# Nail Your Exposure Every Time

There are many mistakes you can make when filming, like having shaky footage, by accidentally formatting a memory card.
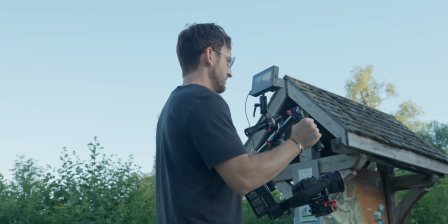I've been there, but there's one that is unforgivable, but that I see happening so freaking often, and that's
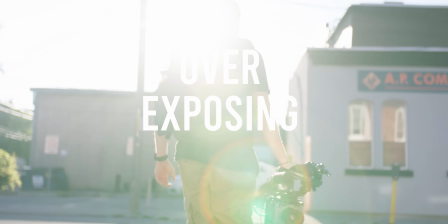overexposing the image.
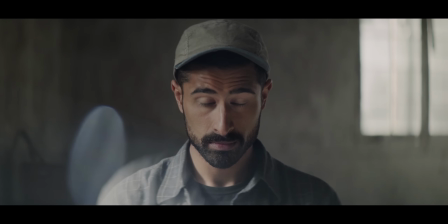This is unforgivable because you should be protecting the person in your shot, their skin tones at all costs, because this is what makes them human.
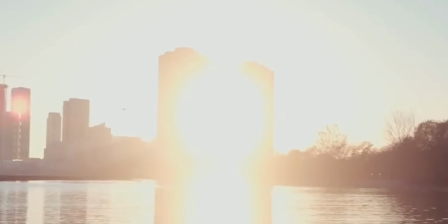And when you mess this up, not only does it make your footage look extremely amateur, but it takes people right out of the story that you're telling. But I'm gonna show you how, and I'm not joking, that I've literally never messed this up in my career. I've never overexposed someone's face.
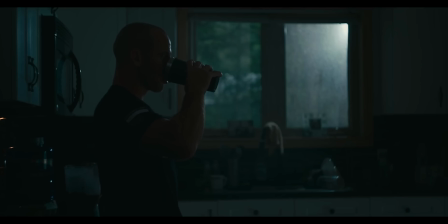Now, I have underexposed images because, you know, I like my dark, moody vibe.
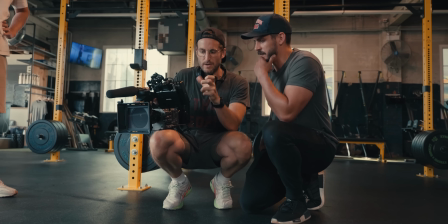But I'm gonna show you exactly what I do on set and how I do this and how you don't have to mess up your shots anymore.
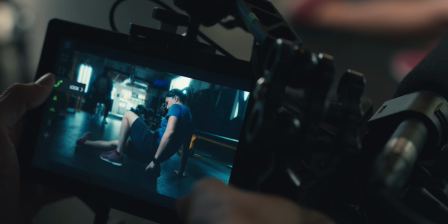There's a couple tools we're gonna talk about today and a couple techniques because, dear God, so many people are messing this up every day that it makes your films look like.
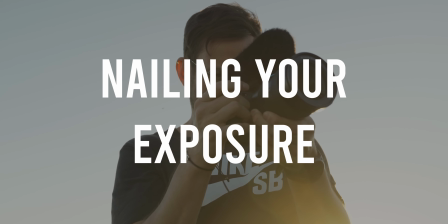Let's fix this today. So how do you nail down exposure?
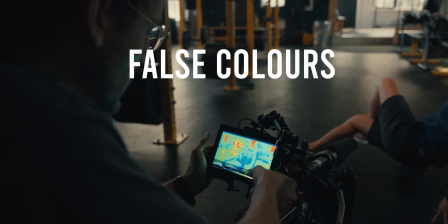Well, the three ways I approach it is with false colors, it's toggling the LUT, and it's looking at the log. And I'm doing it actually in that process. I'm gonna show you how I do this right now. So for me, the number one tool I have in order to nail my exposure is false colors.
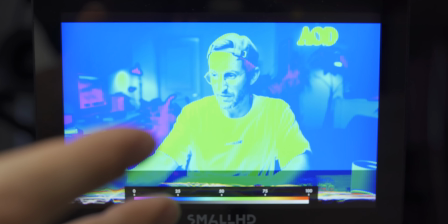And that's this page here on my small HD monitor. I prefer the small HD one.
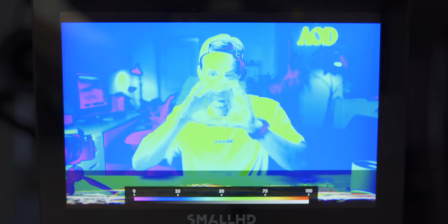I find it very easy to read. As you can see here, it's very clear what is overexposed, what is underexposed. Green means good. This is around the 70 IRE mark. That's where you usually want to hit your skin tone.
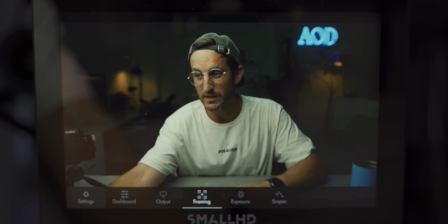You can see my LUT over here. When I swipe back over to this page, it looks great.
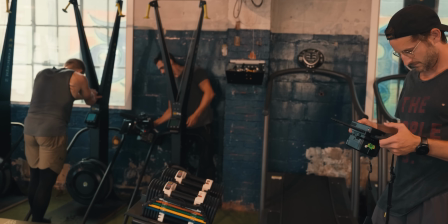And you can see my log. And that's actually the process I'm doing. I'm constantly flipping between my LUT and my false colors.
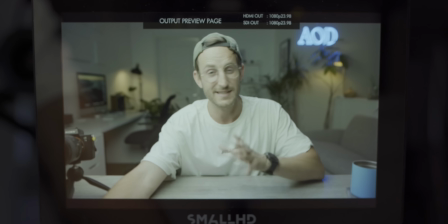Now, I'll occasionally run over to the log to see what the actual image that I'm recording is doing,
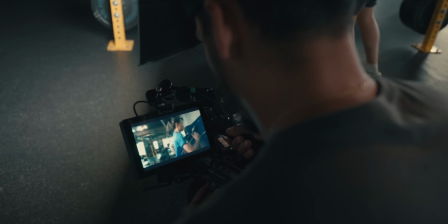but I wanna know closer to what I'm gonna be doing in the edit on set than making any guesses.
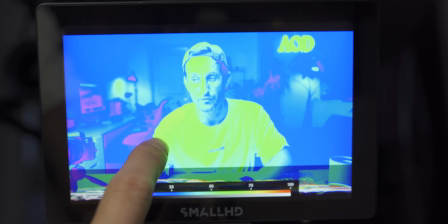So I'm monitoring all my footage with my LUT and constantly flipping over to the false colors here to make sure I'm nailing my exposure.
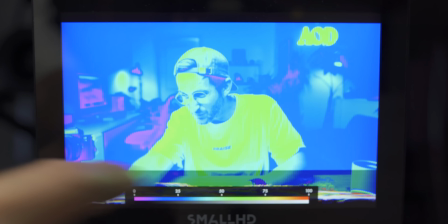Why am I using false colors instead of a waveform? Well, waveform's down at the bottom here, and I'll actually bring over this waveform here.
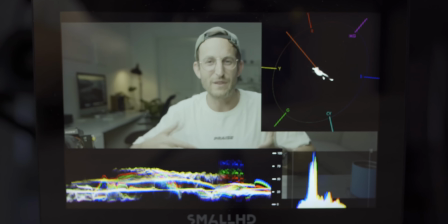I just don't find waveforms that helpful. I can't read them that quickly.
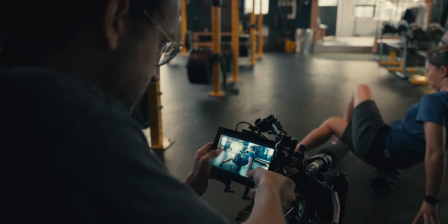If you're super technical, you might prefer it, but for me, I wanna quickly glance at an overall image and know exactly where I'm overexposed and where I'm underexposed.
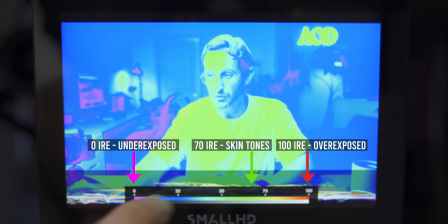So let's talk about false colors and how to read them. Well, you can see this little graph here along the bottom. At the far end, you have this fuchsia color, that means 0. You can kind of see back there like my computer monitor and that desk chair. If we flip to the actual image here, you can see they're very dark. That's true black.
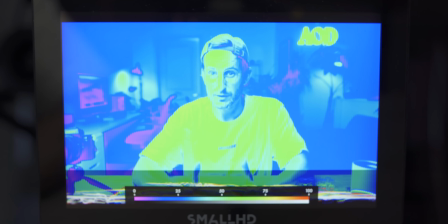And over on the other side here, red is overexposed. And as you can see from this image, I have nothing overexposed.
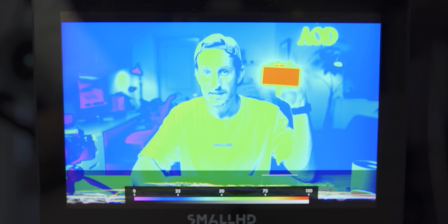Perhaps if I bring out this light here and I turn it on, you can see in the false colors, it is red, telling me overexposed.
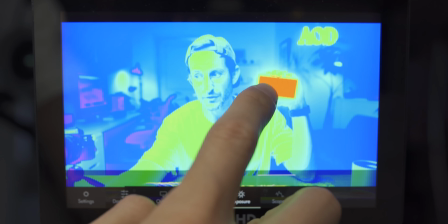And why that helps you is you'll know by going over to your false colors, red means there is no more data, or it's 100% data. I will not be able to recover that. Whereas if I begin lowering the exposure here, well, still, it's clipping, but you can see the yellow in between there now. That's up now past 75. I could actually recover what's happening in between those dots, but still, I know this is overexposed, so I may not wanna have it in the
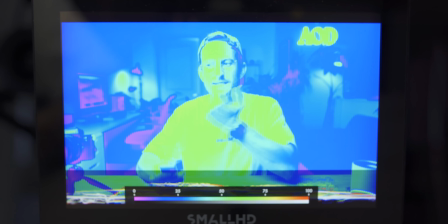shot. So when I'm setting up my shots and setting up my lighting, I'm looking to get that green on the light side of the person's face. I don't care so much about the shadows. You can see here over here in the shadows, we're down here in this kind of 25%, that's okay, but I'm looking at the key side. This is where my main light is, and right now I'm using an Aputure 6090 softbox to light me.
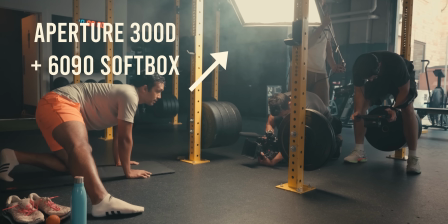A softer light is really helpful for when exposing because you're gonna have more control.
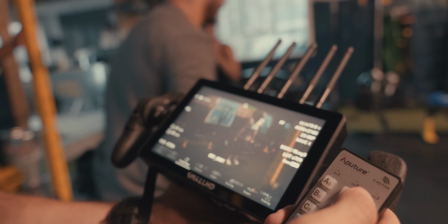It's not gonna be as harsh like you saw.
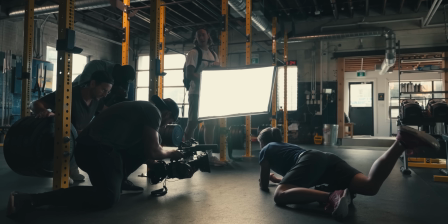This harsh light with no modifier is gonna be clipping, but when I use a nice big softbox like I have here, it's easier to expose. But I'm gonna bring down the levels here on this just with my remote.